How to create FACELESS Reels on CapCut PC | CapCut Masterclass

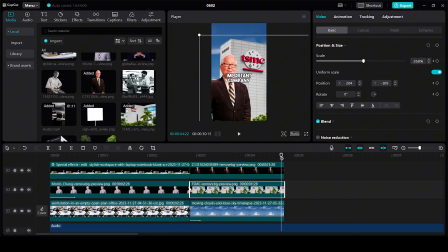[8:19]
Add a keyframe. Next, take the player to the end. Add another keyframe and increase the size. Next, click on animation and give it a slide up animation. So it will look as if first the company will come in the screen and then it will increase in size.
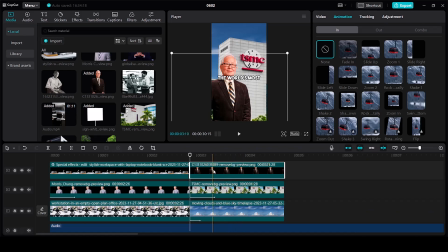[8:38]
And lastly, let's animate the person. We are just going to give him a slide red effect.
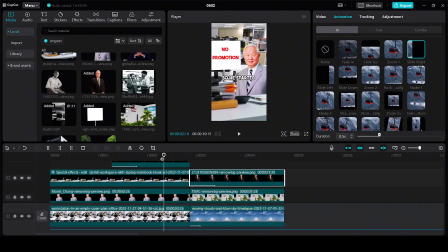[8:46]
Before moving on to the next scene, let's see how this looks.
So he started the world's most important company.
Okay, this is looking really nice. Let's move on.
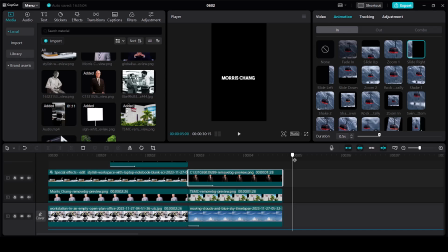[8:56]
The next, we have the story of our protagonist, where we are going to tell how he grew up in China, but later left China to study engineering at MIT. So let's start the effect. Initially, as we are going to say about China, let's add the flag of China in the background.
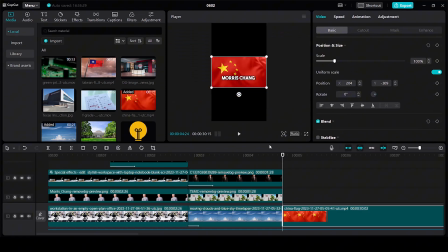[9:11]
I already have this one. Let's drag it to the background and increase the size such that it fits the entire screen.
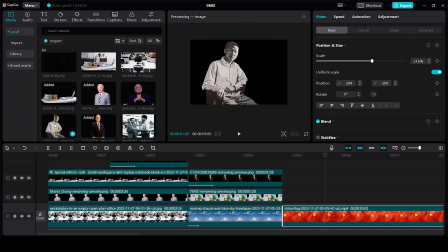[9:19]
I'm going to drag it to the left. I have this old photo of him, so I'm going to just use the same one and drag it to the timeline.
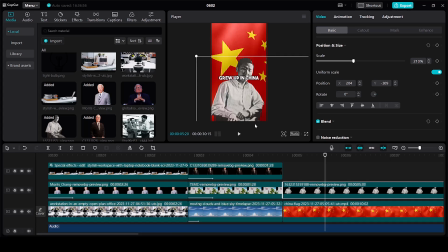[9:27]
And let's increase the size and keep it something like this. To give it a grainy feel, I'm going to add some effects on top of this.
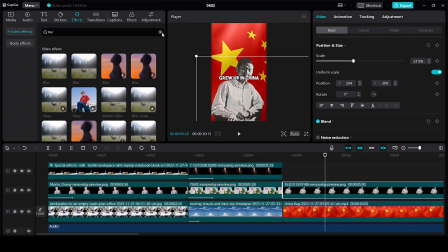[9:34]
So click on effects and drag the blue mosaic on top of this.
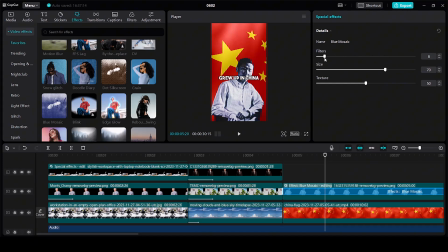[9:39]
Next, decrease the filters. Also decrease the size and the texture.
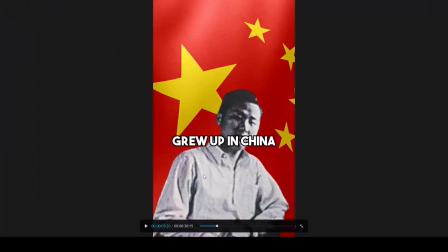[9:43]
If I make this full screen now, you can see we have great looking texture on top of our subject.
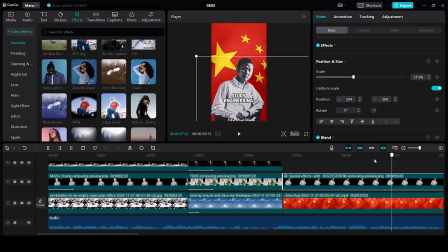[9:48]
We are saying that he left China to pursue engineering at MIT. We will need to cut it over here. Let's cut both the clips.
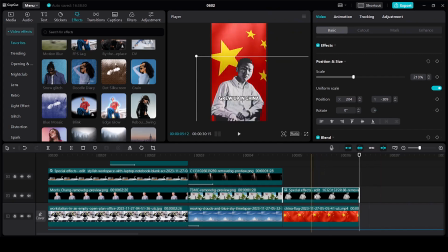[9:58]
Before we add the MIT clips, let's animate this. So click on the clip, go to animation and give it a slide up animation.
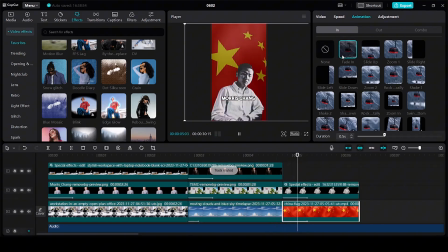[10:06]
And for the flag, let's give it a fade in animation. For our next scene, let's again add our background.
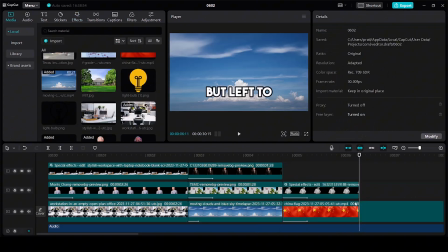[10:12]
This is the same one, the sky background. Let's increase the size.
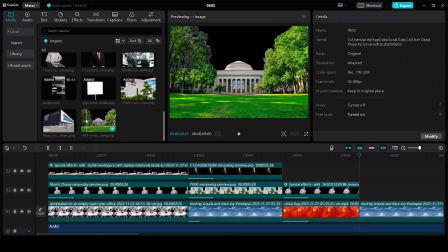[10:20]
I'm going to keep this over here. And then let's drag the MIT to the timeline.
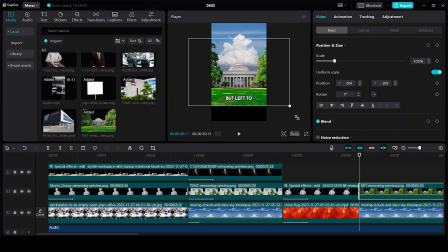[10:27]
And increase the size.
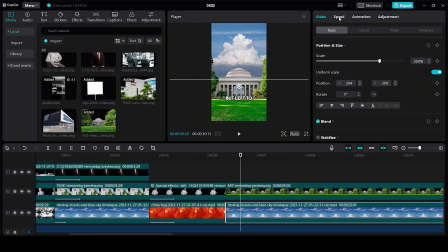[10:32]
We want to show that the clouds are moving. For doing that, click on speed and increase the speed of the clip to around 5x.
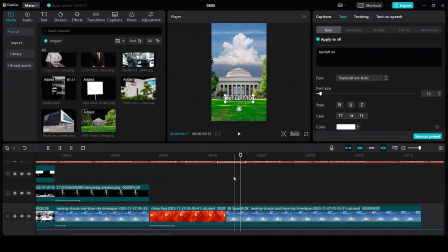[10:39]
So it will show as if the clouds are moving very fast.
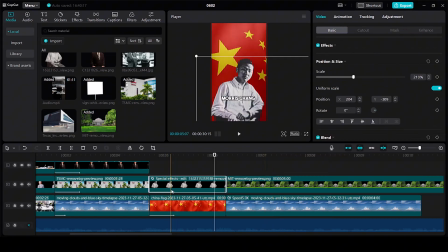[10:44]
Now over here, similar to how we give him an in animation, let's also give him our out animation. For doing that, click on the clip, go to animation. In the out animation, select slide left.
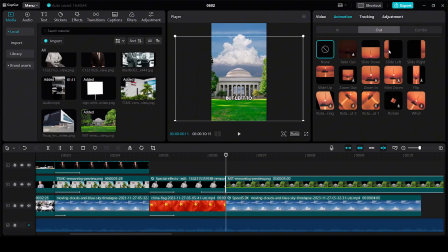[10:56]
At the same time, for this, we need to select in the in animation, slide up. And for the sky, we have to select slide down.
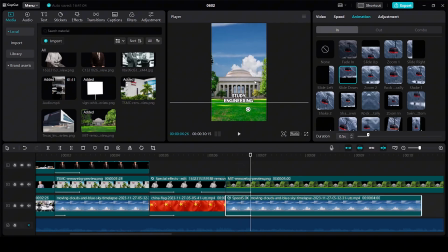[11:05]
Let's put it something like this, so that we don't see that black gap. In fact, let's not give any animation to the background. Click on background and do it no animation. But let's have animation for the school. Increase the size, keep it over here
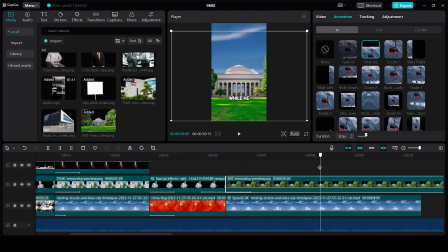[11:26] at MIT.
Effect is going to last till here. So I'm going to trim out the rest. For doing that, cut it over here and cut it over here. I'm going to delete both these parts.
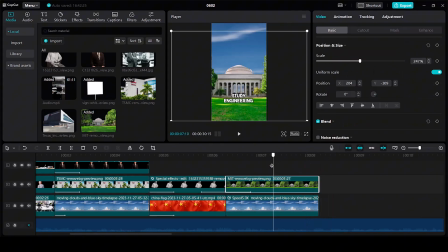[11:37]
Now we'll need to add some keyframes. So click on the clip, add a keyframe over here, then go till the end, add another keyframe, and now increase the size and bring it up.
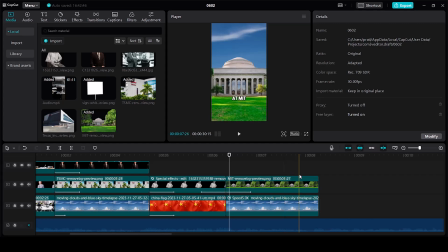[11:57]
So it should look as if the size of the school building is increasing. So we are done with our fourth scene. If you are loving the video and getting value from it, make sure to like and subscribe to the channel. Moving on, we have the text that he has failed in his PhD exam.
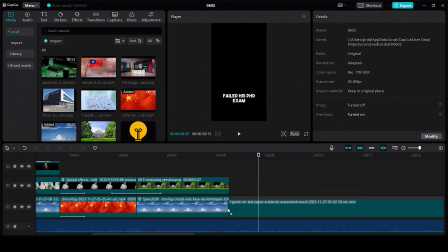[12:11]
So for showing that, I am going to add this B-roll to the timeline and then increase the size.
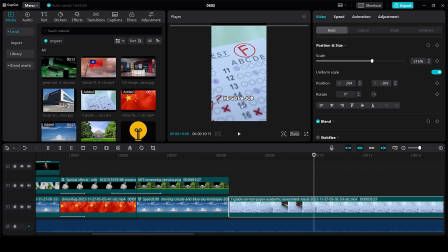[12:19]
So where he says and failed his PhD exam. So when we have the text failed his PhD exam, at the same time, we should have the F in the screen.